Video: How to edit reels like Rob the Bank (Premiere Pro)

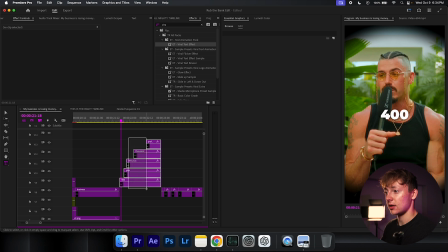So again, he does that same font style. So just highlight them all, go scroll all the way up, find that one again, hit that, and actually highlight them again so we get that yellow color that we saw earlier.
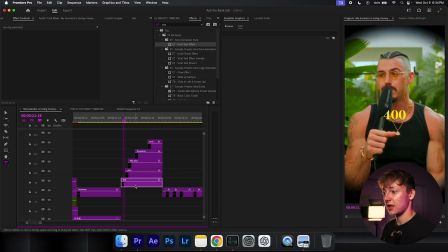He doesn't use a shadow on these. So let's just line them up by grabbing this, enhancing it, and putting it in the top left. Plus, let's go up to the top left, make it bigger.
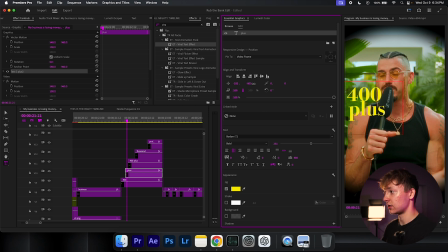It doesn't really matter if they're the same size or not. People actually kind of like it when each one is different sized. I put the 1000 as I just switched the textile.
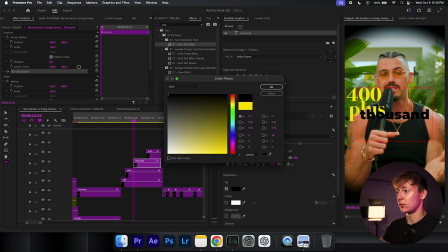So go back to that one I showed you, make it, it doesn't matter what color it is, and grab that viral again.
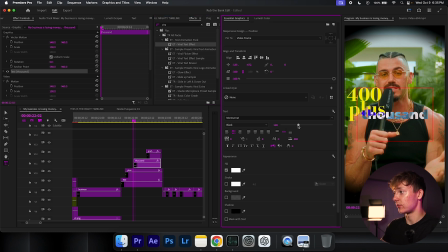Make it huge so it really stands out. Something like that. Oh yeah, that looks really good. 1000. And grab this down here once again. Size it so you get something just like this.
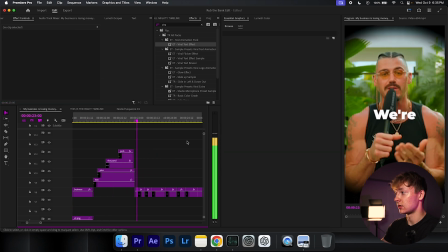1000 profit.
That's awesome. We're getting close to the end, which finally, because all these animations are just really annoying to make over and over and over again.
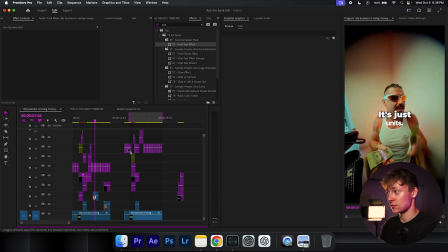400 plus 1000 profit. We're not even running ads.
And I just grabbed some B-roll, like you can see. Grab some B-roll and resize this by just clicking on it, hitting the super and resizing this to as big as you possibly can.
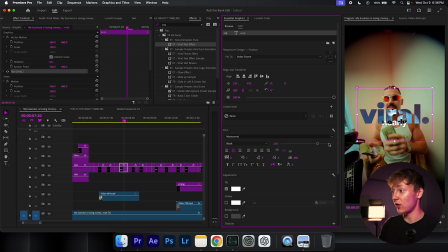Same with the viral, but also to emphasize the viral, size it and add that viral text effect I gave you. And just throughout the entire video, make sure just to keep adding B-roll. But if you guys just want to not like really want to edit at all and just have it all laid out for you for a system like his editing that actually works and it's proven, let me show you how to copy and paste an editing style just like this.
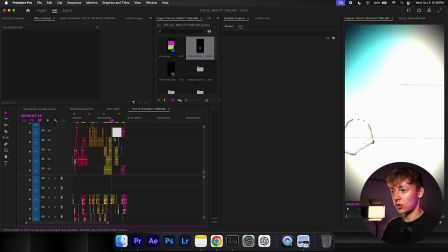So you just simply just go over here. You can see that there's already made plans for you.
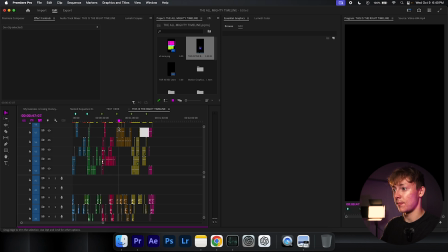Like this is already done for you in this, but his style is more of this one right here. So what I did, I just grabbed, you can grab this, bring it over, drop it, already made for you.
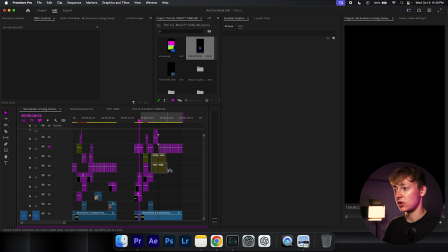It's that simple. Sound effects already done. Just drop it. See, I already did it all.
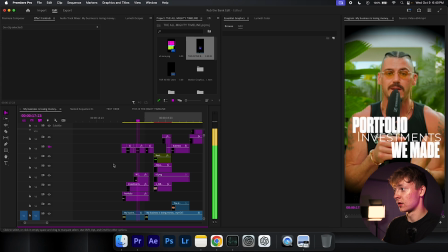And you get an effect just like this. It's not just that one part though. You have an entire 30 second, 15 to 30 second already laid out editing for you. So it's a really big time saver. And if you want to learn more and edit better, check out this video right over here. Thank you for watching. Peace.